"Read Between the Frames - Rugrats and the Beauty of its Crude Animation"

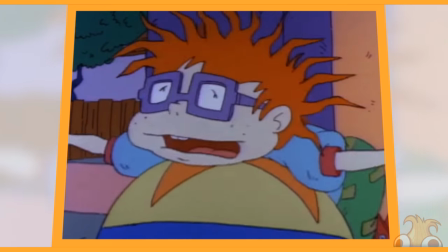(0:00)
Rugrats is brilliant. The innocence and imagination of a child is perfectly captured in this show.
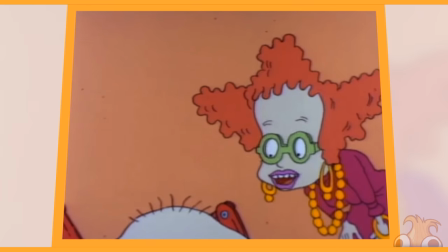(0:06)
I remember watching it when I was the same age as the characters and thinking it was completely on point with how I saw the world.
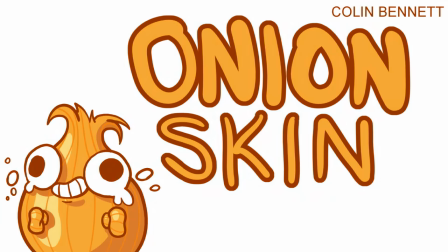(0:15)
Good hello, this is Onion Skin and welcome to Read Between the Frames.
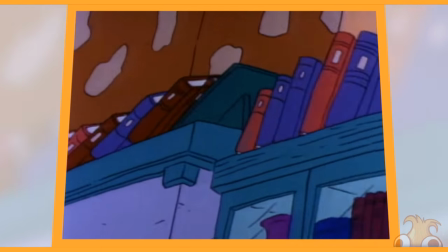(0:19)
The scope was massive.
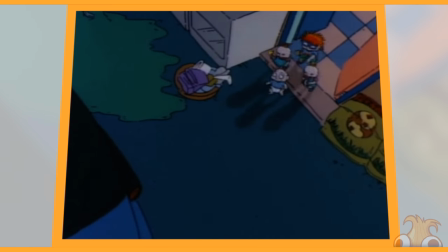(0:21)
Despite its world being so small, a journey to the garage or even just under the rug was a grand adventure.
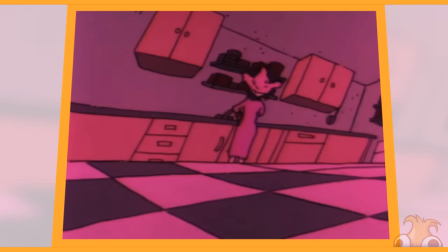(0:29)
And it wasn't playing pretend. It was real. Real adventures exploring the world.
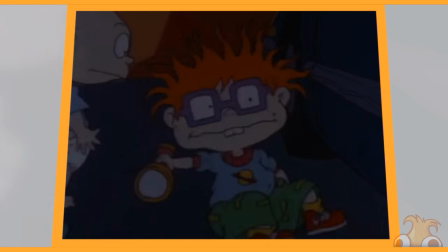(0:35)
Discovering what life had to offer for the very first time.
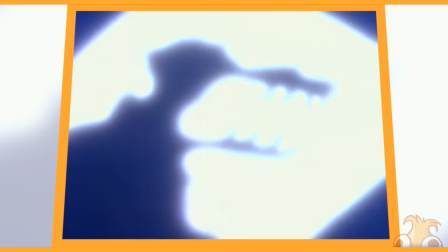(0:40)
The babies learn about the concept of monsters before they learn what a mouse is.
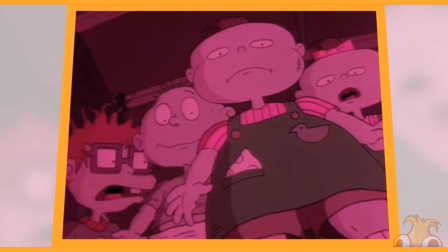(0:46)
Therefore, monsters are real. Of course they're real. Why wouldn't they be?
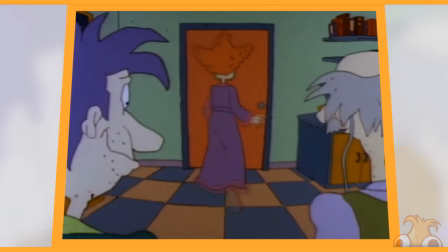(0:51)
To make the room seem vast and unexplored, they almost always have at least some degree of fisheye applied to them.
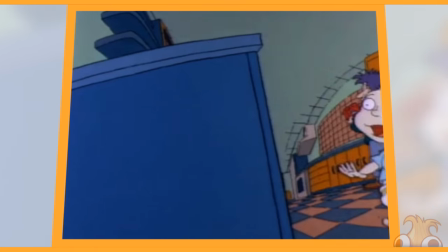(1:00)
Making distant things appear even further away, or exaggerating something depending on its angle.
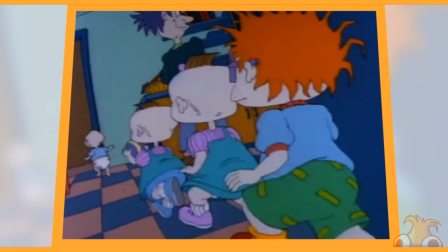(1:06)
Like this kitchen being 4 tiles across from here, and 13 tiles across from here.
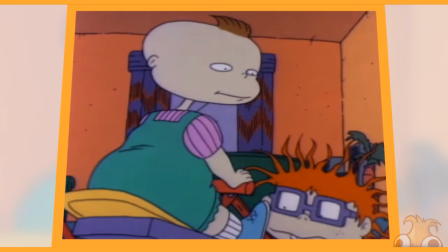(1:12)
This, after all, is the character's entire universe.
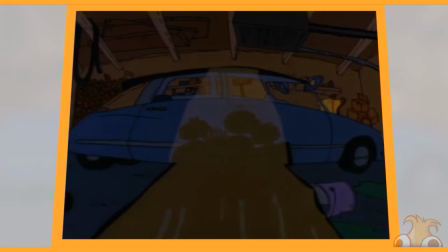(1:16)
A mysterious place like the garage, for instance, is strange and dark and otherworldly.
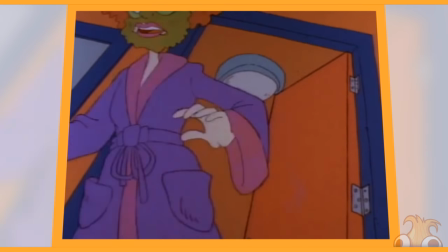(1:23)
Almost just as often, the camera angles are level with the babies, looking up at the adults and even at them.
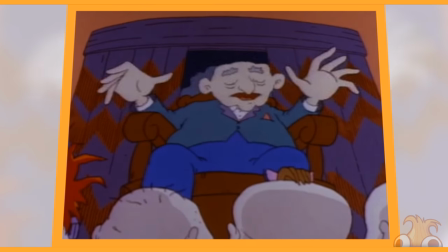(1:29)
Grown-ups always talking about grown-up things, but so mundane to the real adventures taking place closer to the ground.
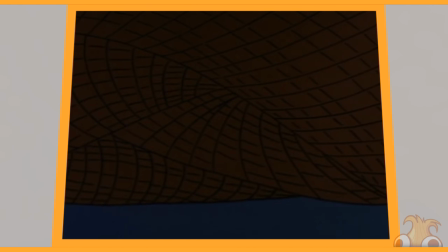(1:38)
Episodes traditionally start in close on a detail.
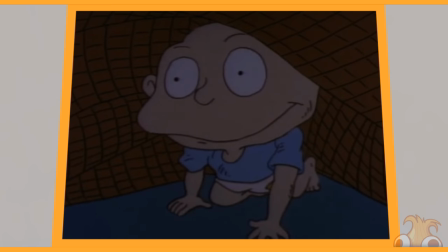(1:41)
You know, typically things that a child will notice and be intrigued by, but a grown-up may simply glance over.
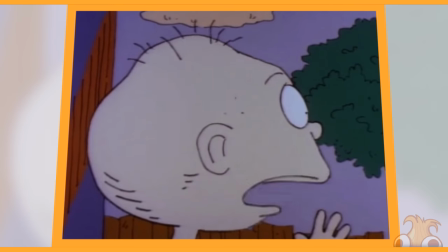(1:48)
It's wonderful stuff. You don't even care that the animation is actually super janky.
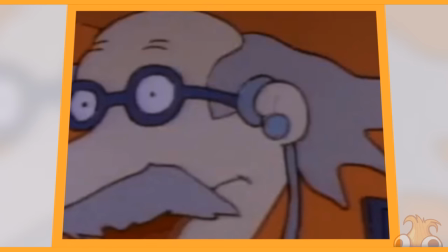(1:55)
It's the early 90s. Traditional animation is still the way to go.
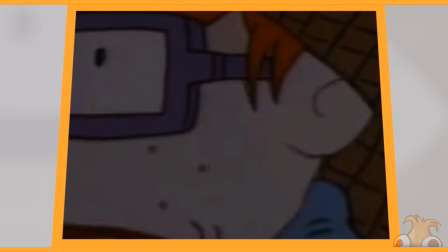(2:00)
Giving the movement extra life is more important than clinical clean smoothness.
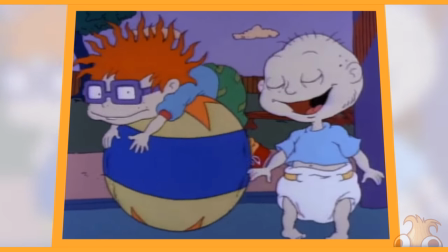(2:05)
So there is a lot of weird flash frames going on here. Like a lot of them.
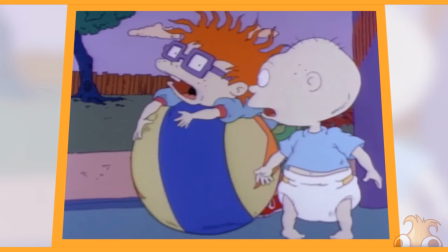(2:12)
I'm not even sure how this one happens. The cycle is 10 frames long, going up as Chucky rolls on the ball.
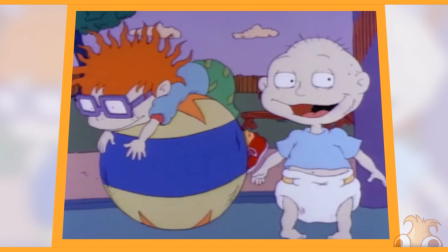(2:17)
The shoe is forgotten for 1 frame before the peak, so it disappears again on the return.
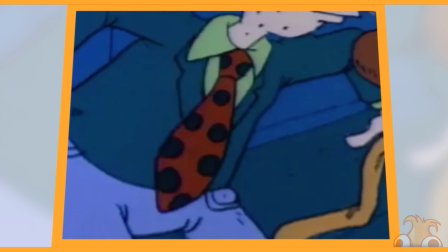(2:23)
Well, Stu's Tie doing whatever the heck it wants. Oh wow, look at this one.
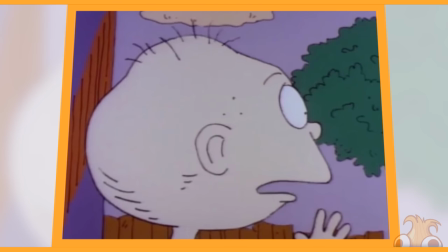(2:27)
There's a few recycled drawings for Tommy's mouth in this particular shot, but I just can't not notice this one.
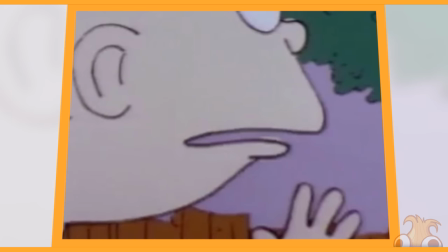(2:33)
That has a Phil bleeding in a few different places. It's like at the top of his lip or above his nose, and a stray dot just above his head.
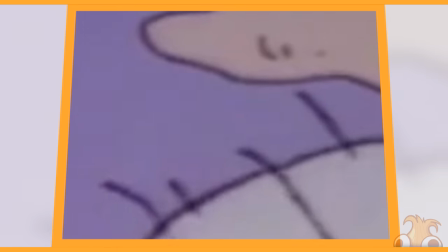(2:40)
Watch the dot as it plays through. In fact, anytime the characters speak is interesting.
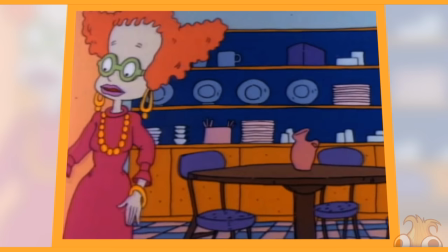(2:48)
The wobble is intense. It's one of the easiest examples to see where cell layering is taking place.
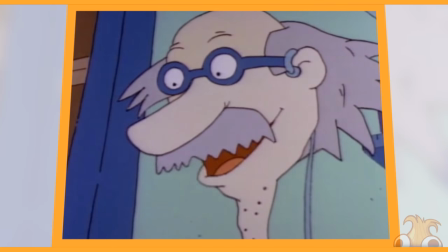(2:54)
The lower half of Grandpa's head. The entirety of Stu's head.
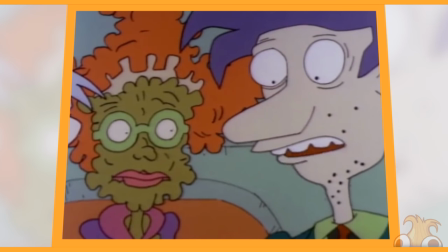(2:59)
In fact, on this shot, his face is the only moving point for like the whole thing, right?
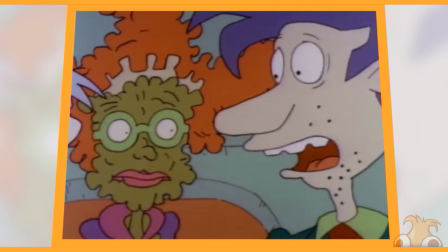(3:02)
And then at the very end, his body twists over the course of like only 4 frames, but even then, there's his tie doing its thing again.
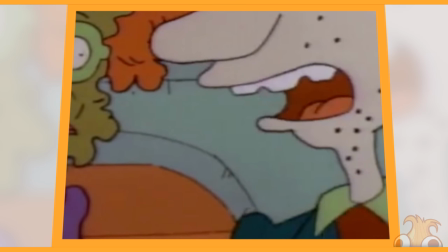(3:10)
Oh, that's so much fun.
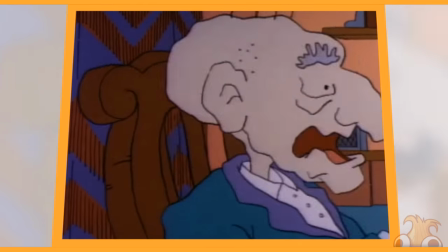(3:12)
And then there's Tommy being like, But what's really properly freaking me out is this one.
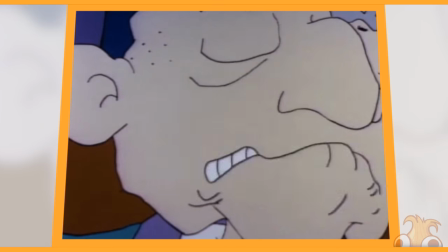(3:20)
I don't understand. Look at this guy. Look at the shapes. Now, that's impossible to draw accurately frame by frame.
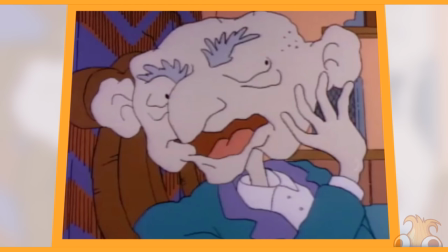(3:28)
But it is. It's the most stable bit in like the whole episode.
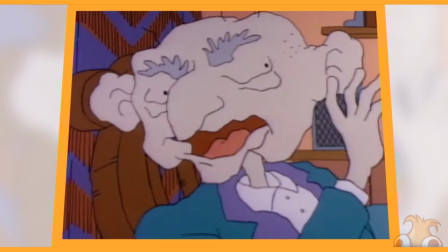(3:33)
It took a while to confirm that it wasn't in fact the same drawing sliding. But, yep, it's being redrawn.
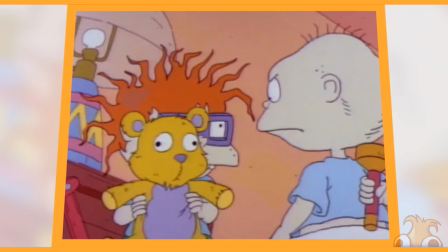(3:39)
Every nook and cranny replicated. I did find a couple of cases of cell sliding though.
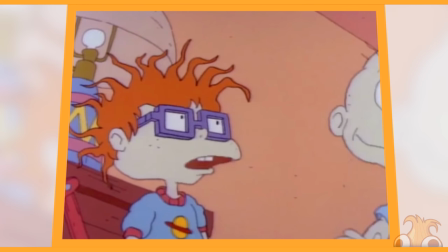(3:44)
Don't think it was intentional, but Chucky wobbling here for instance. Yeah, there we go.
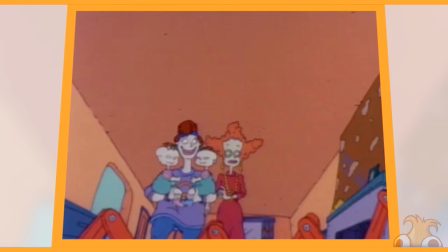(3:49)
Dook, dook, dook, dook. Yeah. Or look at this barricade as the mothers approach.
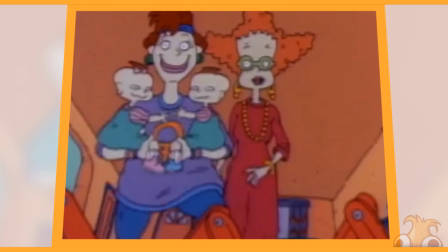(3:54)
At first I thought this thing was wobbling because maybe the cell had to be removed and placed back down again with each frame, but it shouldn't make it move that much.
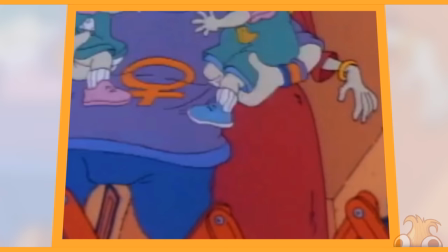(4:03)
And it doesn't explain why it stops and becomes perfectly stable from this point on.
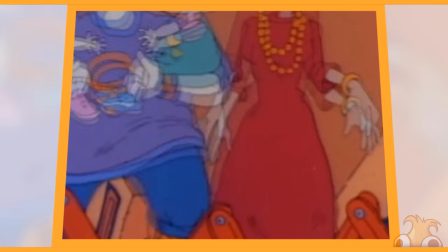(4:09)
What?